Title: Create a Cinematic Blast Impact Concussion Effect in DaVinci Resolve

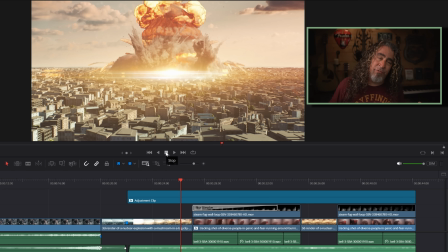[4:08]
Now I could have actually taken footage of a city and then found some explosions and some smoke and layered them all in with some effects to create the explosion but I think that's actually the least important part of this whole scene. I think the most important part is everything leading up to the explosion and then everything else happening after the explosion that actually makes this whole concussion effect work.
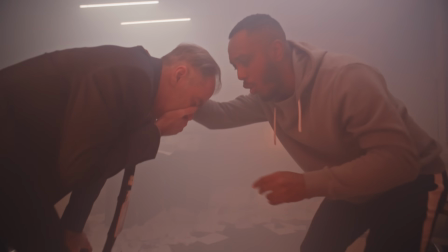[4:28]
Once the explosion happened, I shifted over to another piece of footage of these same officers in a room where there
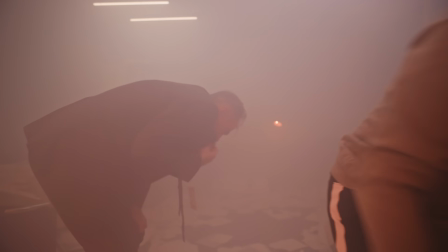[4:34]
had clearly been some kind of explosion and there was papers and smoke and things flying everywhere.
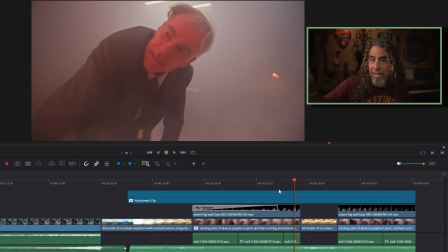[4:39]
And I started cutting back in between that as their view and I cut that back to sort of the third person
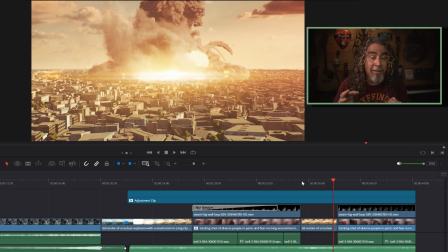[4:46]
view of someone who's just looking back and seeing the explosion happening over the course of the city and juxtapose the two.
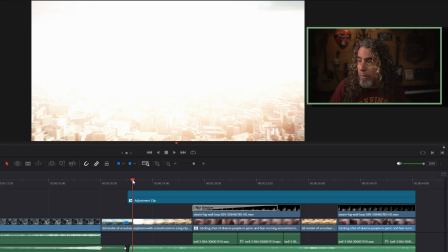[4:52]
So the footage itself is fairly simple, right? The opening shot, then there's the explosion, then there's the people inside of the building feeling the effects of the explosion.
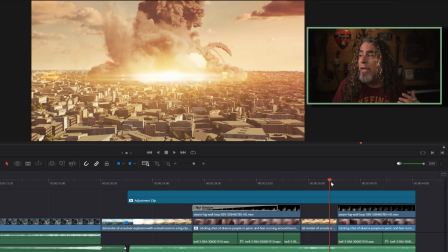[5:01]
Cut back to the explosion a little bit more and back to the people in the building one more time
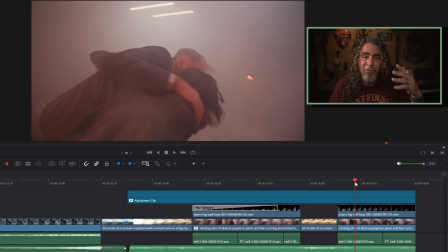[5:06]
dealing with the panic and anxiety of something in the city just having detonated. Now, if you look in the tracks above, there's really not a whole lot going on. I can isolate some of these.
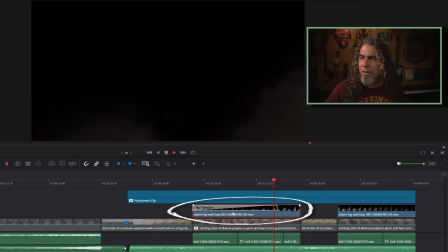[5:16]
I'm just fading in a little bit of smoke on top of that footage. Very light effect just to create a little more dust and buildup. And I use it only in the sections where we're cutting back to the office scene.
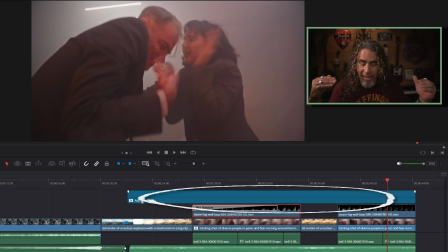[5:27]
And above that, all I have here is an adjustment track that's adding a little bit of a camera shake effect to sort of move the footage.
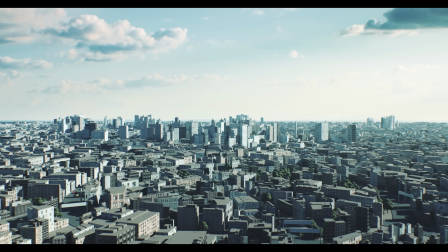[5:34]
Because after the explosion happens, what I want to have happen is all of the footage starts moving.
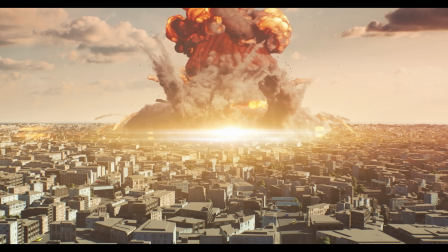[5:39]
Not only explosion in the city, almost as if it's shaking that camera, but the camera that's filming the people inside of the office building,
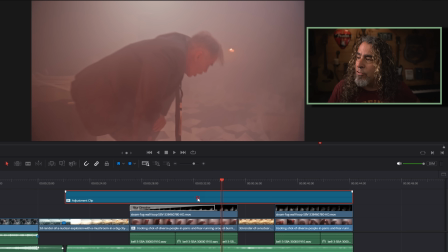[5:46]
that's shaking too. so that entire adjustment clip if I click on this you'll see in the upper right if I open up the inspector all I did here was I added a camera shake effect from my effects menu just to get that feel of that explosion happening around them that's literally all the video I
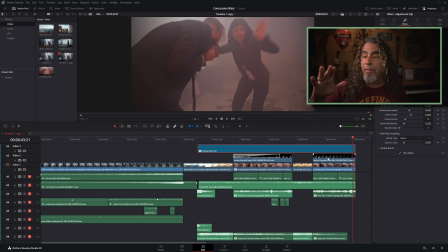[6:02]
used what really starts to sell this is the audio underneath and the way I've cut the footage together to work with that audio let me break some
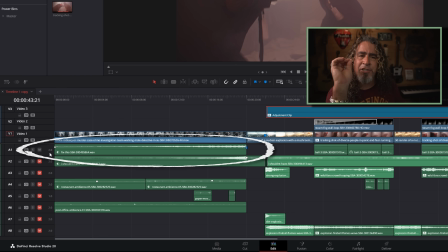[6:10]
of this down here's the very first audio track it's actually like a cinematic scary crescendo music track that actually has a clock ticking in it.
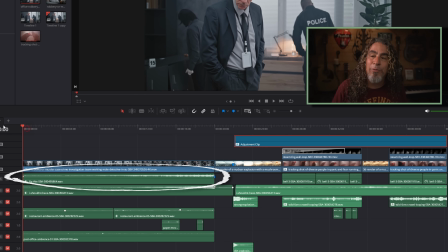[6:19]
Listen to what's going on right here.
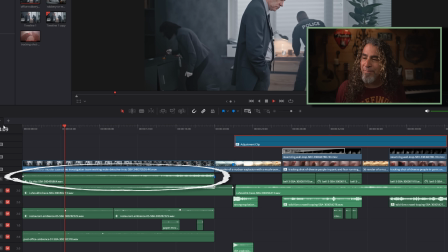Can you hear that buildup? Can you hear how it's starting to slowly get up there a little bit? It's starting to crescendo.
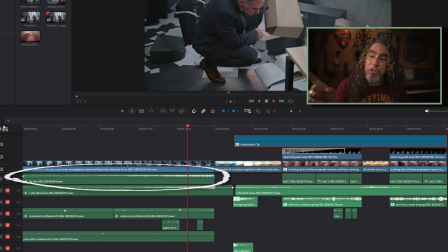[6:39]
Then that clock starts ticking in with it at the same time. And I actually cut that so that it ended right on one specific clock hit. So that last ticking sound would just end right before the explosion. and you can hear that here. But I wanted to build on top of it so I found this other music track that was another ominous sounding effect from Storyblocks.
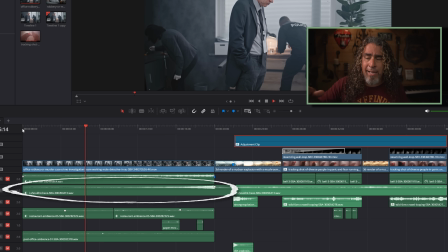[7:03]
If you listen here all I did was I slowly keyframed this to be a little louder as it played and it's got an open cavernous feel.
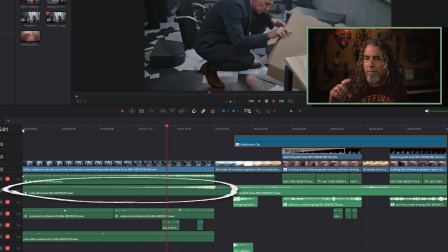[7:12]
Kind of spooky but it does a very cool thing in the track itself. The crescendo stopped and echoed out as the crescendo happens.
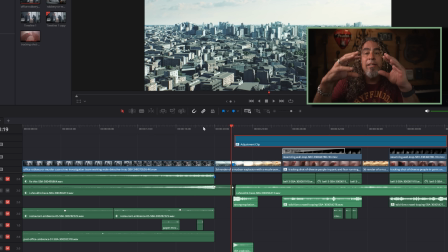[7:23]
That echo was perfect for sort of creating a little bit of space and then it drops into the explosion.
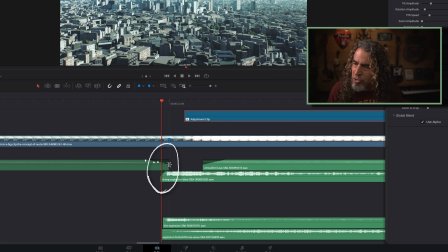[7:34]
This is the explosion track and I stopped that hollow ring just short enough to allow the explosion to happen and then faded it back in. That allowed a little bit of space for the atmosphere of the scene to breathe.